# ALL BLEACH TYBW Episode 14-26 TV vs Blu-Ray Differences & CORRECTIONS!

Because at this point in the manga, Ichigo was pretty absent and he didn't appear for quite a number of chapters.
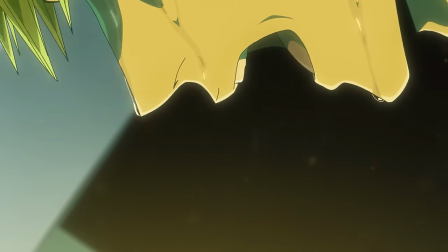So it's for this reason that the anime included some original scenes where Ichigo was undergoing specific training within the realm called Irazusando.
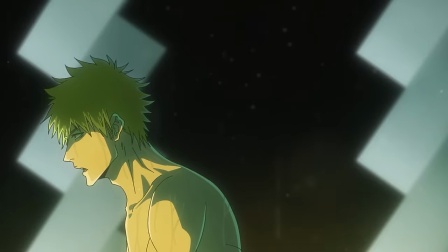In the manga, it was mentioned that Ichigo trained specifically with Ichibei but it wasn't ever drawn.
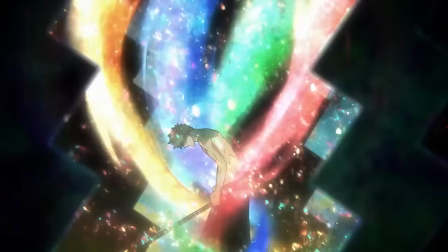So Kubo wanted to include this within the anime. Now Kubo did want to include this within the manga but he wasn't able to.
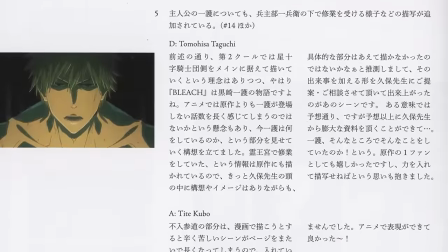Now throughout the entire time Kubo had a very clear image in his mind about how he wanted to depict Ichigo's training so he ended up telling Taguchi in precise detail and he was surprised by how much extra detail that Kubo had left on the table and didn't even include within the manga.
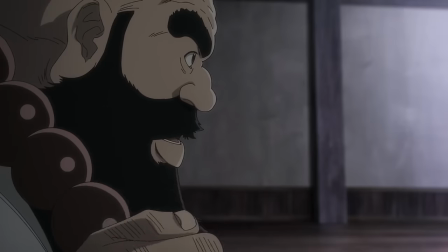The fact that Kubo was so willing and just had all of these ideas on hand had made Toguchi really happy.
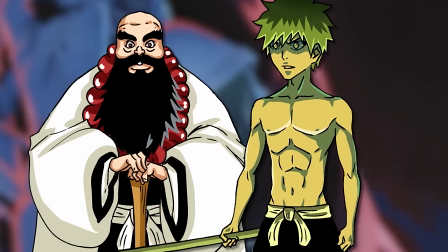So Kubo did want to include all of the Irazu Sando scenes within the manga, but he couldn't due to the restraints of the manga medium.
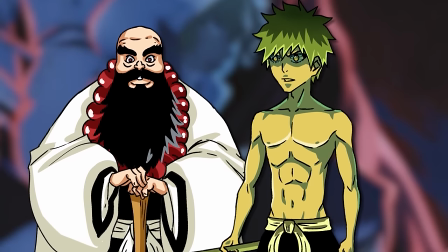I mean, it just wouldn't work, just showing Ichigo suffering over extended panels, and then the manga cutting to different scenes of the Shinigami fighting.
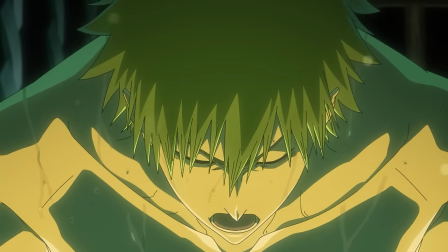It would be way too jarring to have this within the manga.
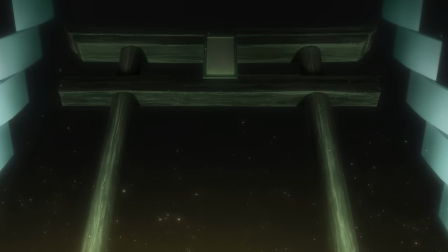So thankfully, with the way that the anime is split up, they were able to include a lot of these Irazu Sando scenes as post-credit scenes at the very end of the episode. Now we learn that Irazu Sando is a sort of theatre with its beauty. It is calm, awe-inspiring and majestic.
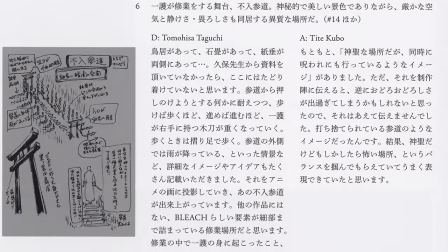So from the designs that Kubo has drawn, you can see that there is a Shinto Tori gate with paper curtains and a stone platform.
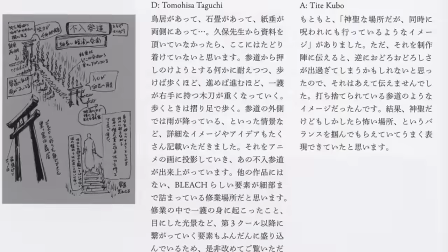Taguchi admits that he would not have been able to reach this level of understanding if Kubo did not guide the anime staff regarding the meaning of what Irazu Sando is.
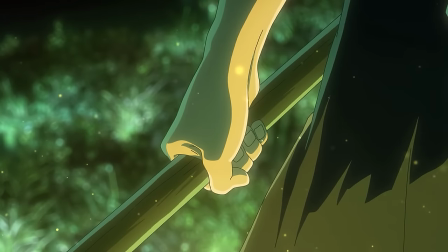The Irazu Sando pathway tries to push people away from the stone road the more that one tries to resist the push.
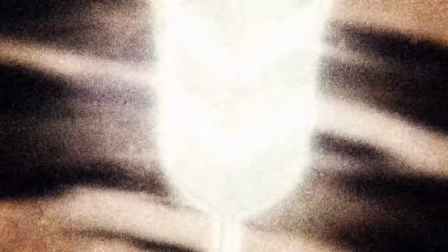Additionally, the wooden sword that Ichigo was holding also gets heavier the more that the individual continues to walk down the path.
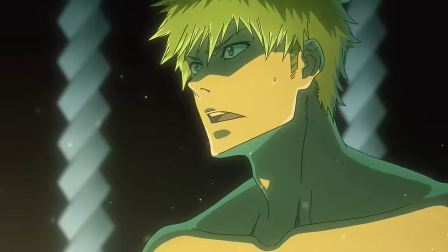Ichigo literally drags his feet forward to not stray away from the stony pathway.
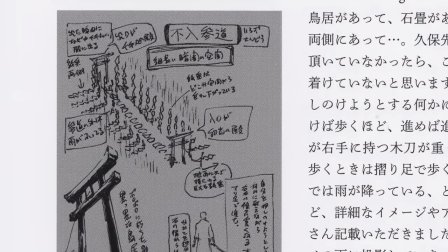Irazu Sando is described as a unique training ground that is not found in any other battle shounen manga
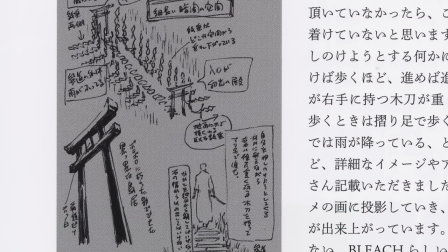and it has a very beautiful but strange atmosphere with it being completely silent. I mean personally it reminds me a lot of the room of spirit and time within Dragon Ball.
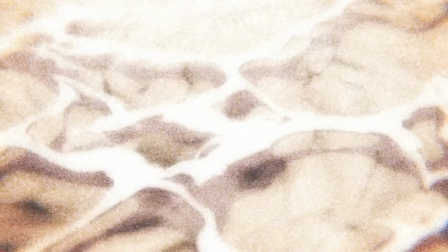Now what's important is that the images that Ichigo witnesses while he is walking down the path of Irazu Sando are very important
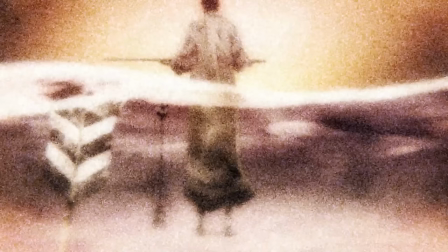and Taguchi explains that these will be explained much later on in the remaining seasons of the Thousand Year Blood War arc anime.
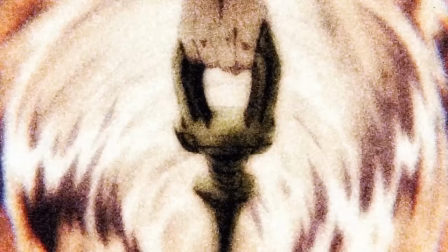If you remember Ichigo while he was walking down this path had visions of the mutilation of the Soul King.
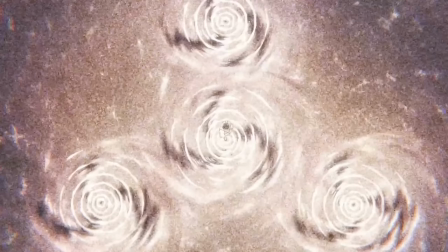So Taguchi has pretty much confirmed here that we're going to be getting some additional scenes involving the Soul King and possibly we may be getting a complete Soul King flashback.
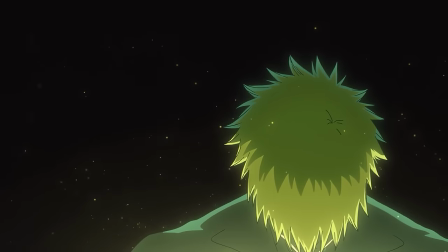Jiguchi says that he would be grateful if fans would re-watch the Irazu Sando memories and they pay particular attention to what happens within Ichigo's eyes.
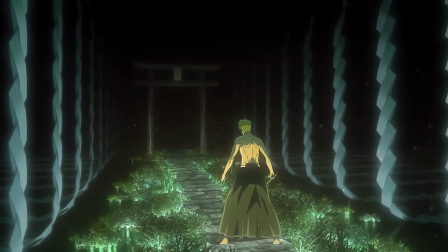So rather than being sacred, the Irazu Sando pathway is actually cursed, but they paid particular attention not to tell this to the rest of the animation team because they may then depict it to be a very dark realm while they were animating it.
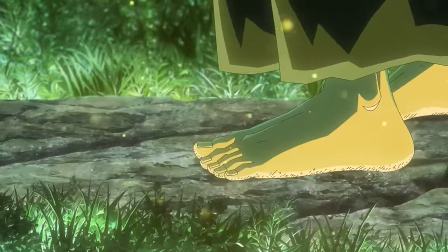The training ground of Irazusando is supposed to give off an impression of a very old, abandoned, decrepit and terrifying shrine.
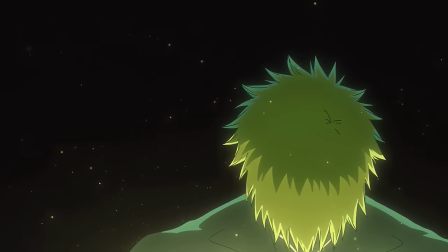They had a struggle with the story as they had tried to make sure that things weren't depicted to be too scary, as they wanted to find a balance between the terrifying aspects but yet still trying to depict them with some level of beauty.
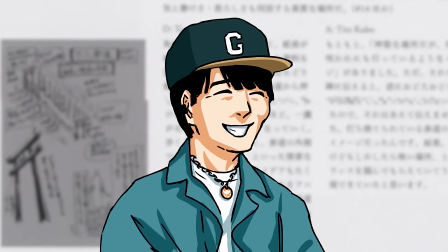So Kubo made sure that they could depict the Irazusando road as Inca Hall.
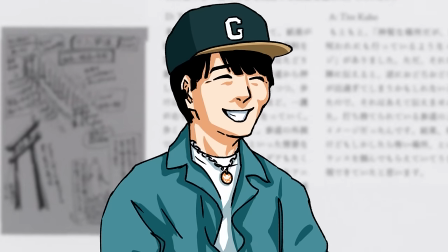Inca means a philosophical seal in which obtaining the seal is considered to be the highest form of understanding of one's innermost soul. Inca translates to transmission, in which a student receives his teacher's philosophies.
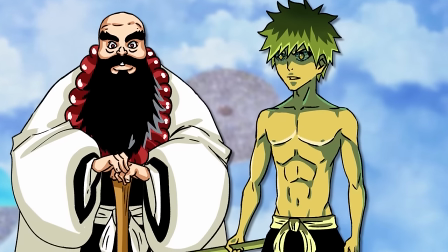So if you were to apply all of this to what Ichigo is going through, Ichigo's Zen Buddhist teacher is Ichibe, and Ichigo obtains the seal from Ichibe.
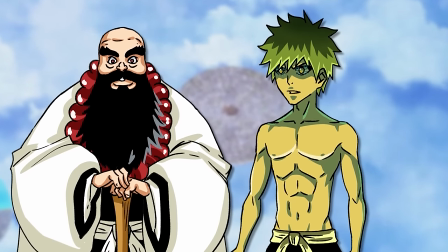This results in Ichigo's soul being uplifted to a new level.
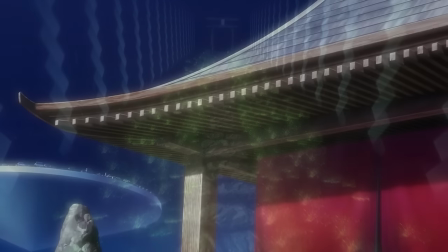Apparently, the realm of Irazu Sando is located underneath Ichibe's palace, and this is similar to how there is a massive training area under Urahara's shop.
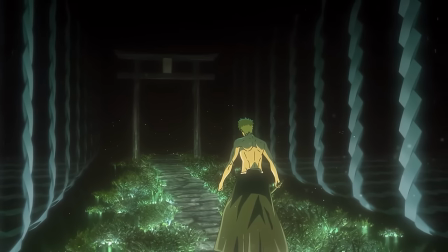So we learn that the individual who walks down the path of Irazu Sando is not supposed to look at the stone path,
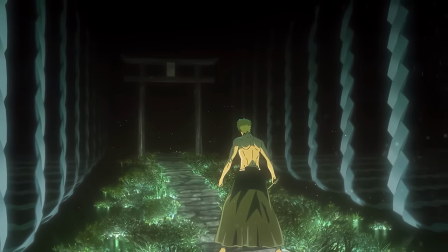but instead they are supposed to focus on the torii gate that is ahead of them. Ichigo suffered because his gaze was on the stone, so the heavier that his steps ended up becoming.
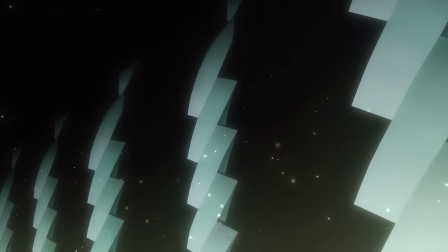The torii gate then turned whiter and whiter.